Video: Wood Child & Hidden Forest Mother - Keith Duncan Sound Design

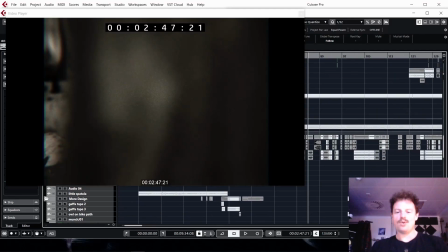1:33 Okay.
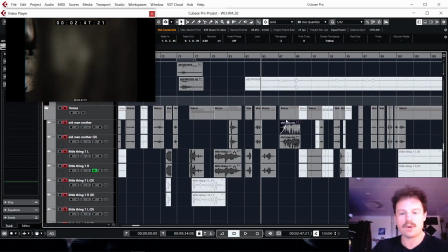1:36 First of all, I'm going to show you some of the voices that I
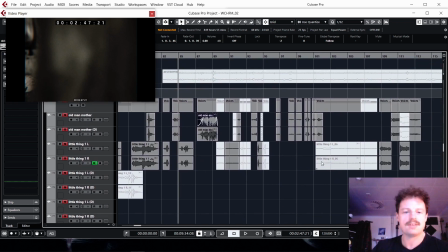1:41 made and recorded for the characters.
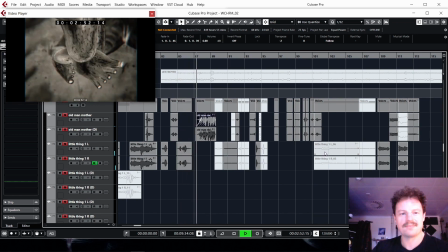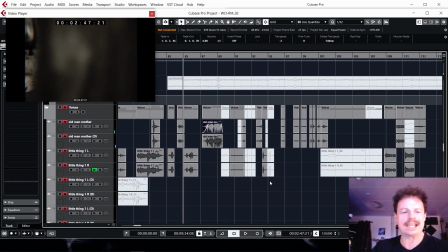1:54 So I kind of wanted to make him sound like you really needed to catch him, and obviously the wee character wanted to run away.
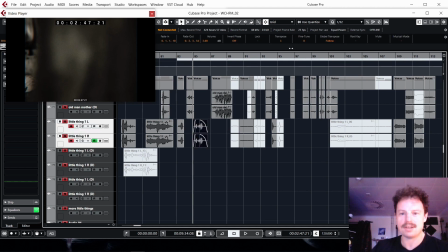2:03 So I've transposed these little voices up and tried to do kind of a panic Gollum voice, I think.
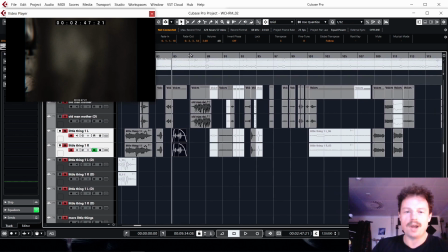2:16 And with the old man, tried to make him sound like
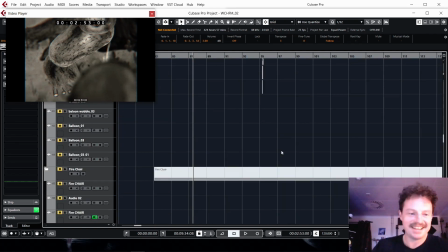2:23 a creepy old man. Throughout the scene, there are footsteps.
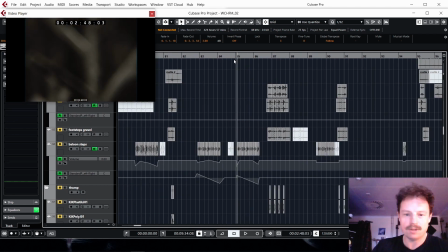2:30 So this is a balloon that I tapped.
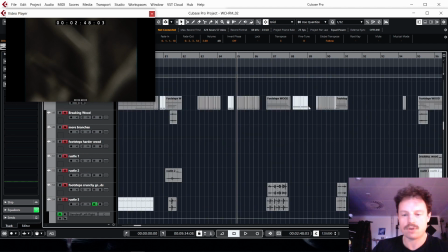2:33 I'll solo this whole section because it's got footsteps and wood noises, and but there's
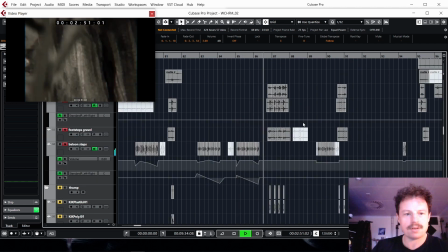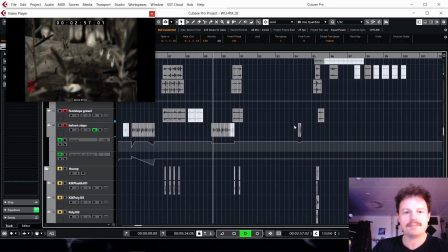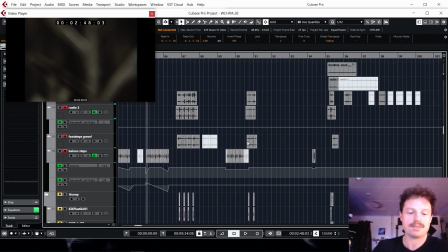2:53 so that's just a balloon and me tapping on the balloon for the footsteps. The bigger steps are down here, thumps actually.
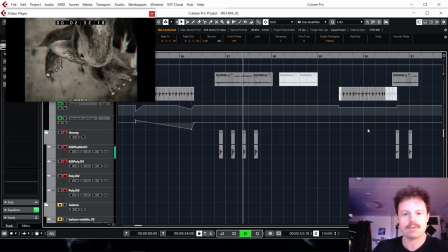3:00 And we can go into here and maybe listen. Now that's a kick drum that I made out of a piece of plastic.
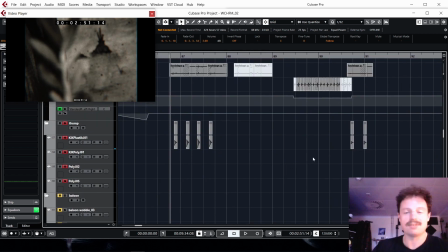3:08 It's a really solid kind of low kick drum,
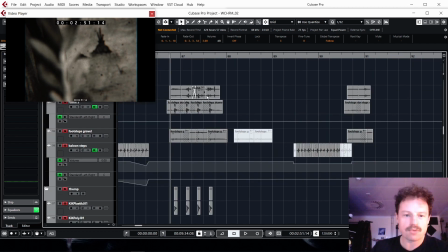3:12 but I put it in alongside some footsteps that sound like they're on kind of crunchy gravel.
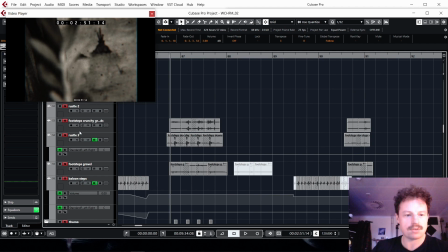3:20 So you can see here there's gravel and the rustle, and I just kind of blocked them up, made more, so there's just emphasis of what he's stepping on, and then the big thump, because obviously he's the big character, the big mean character coming in.
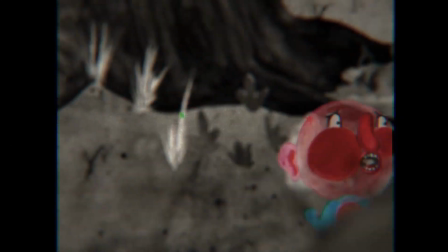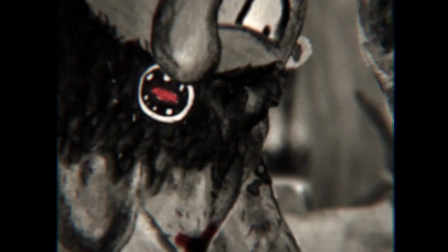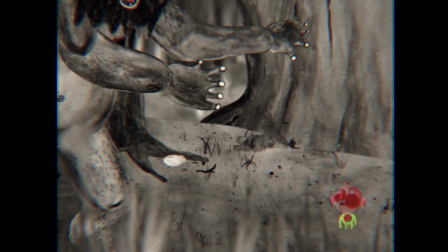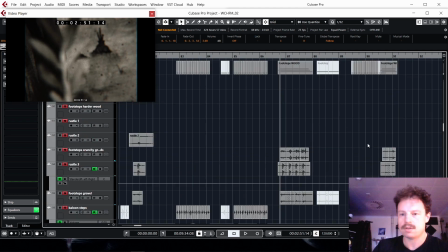3:52 So we'll go a little bit further into this. I'll show you some more.
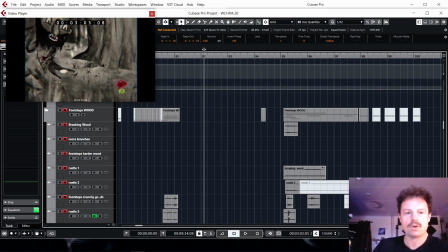3:57 Okay, so for this section, we've got... I'll stick with the footsteps for now.
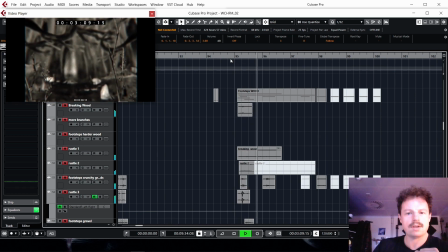4:04 So he lands. We've got that breaking wood, rustle.
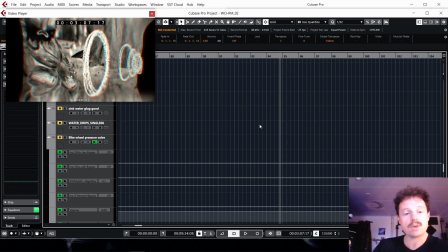4:09 He's going to step up. Just a little movement. I'm going to show you some other sound design within this scene.
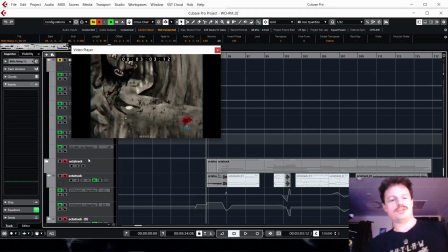4:17 There's a machine called the Octatrack by Electron, a Swedish company, and with that you can automate all sorts of things and use a fader on it. I'll try and show you that later.
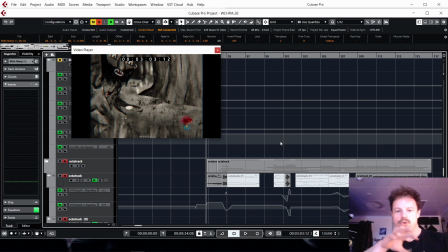4:32 It's great fun, but I kind of recorded the music into it and I recorded a whole bunch of other things into it,
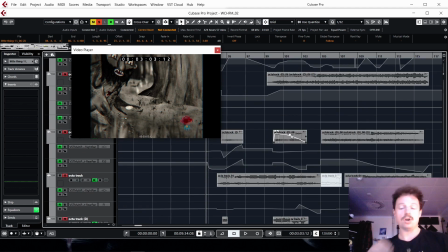4:39 and then automated it along with the picture.
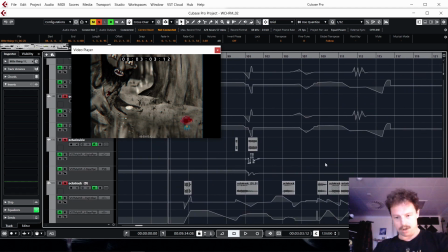4:43 And all these automations you can see just now in here are rear pan like down here.
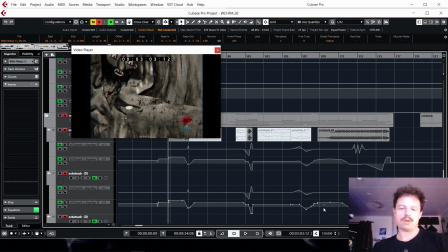4:50 Where basically I was doing surround sound for him as well, and so the whole sound just kind of engulfs you and surrounds you, and I mean you won't be able to hear that here, but you'd have to be in my studio. But it was good fun.
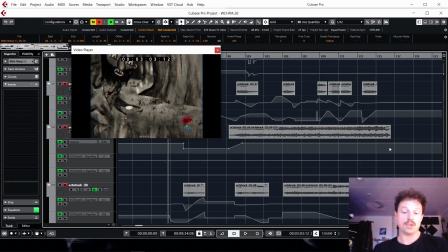5:06 It was really good fun to experiment with this, and then using the Octatrack, and then really manipulating sounds, and then automating them physically, visually with the picture. I'll go through this now.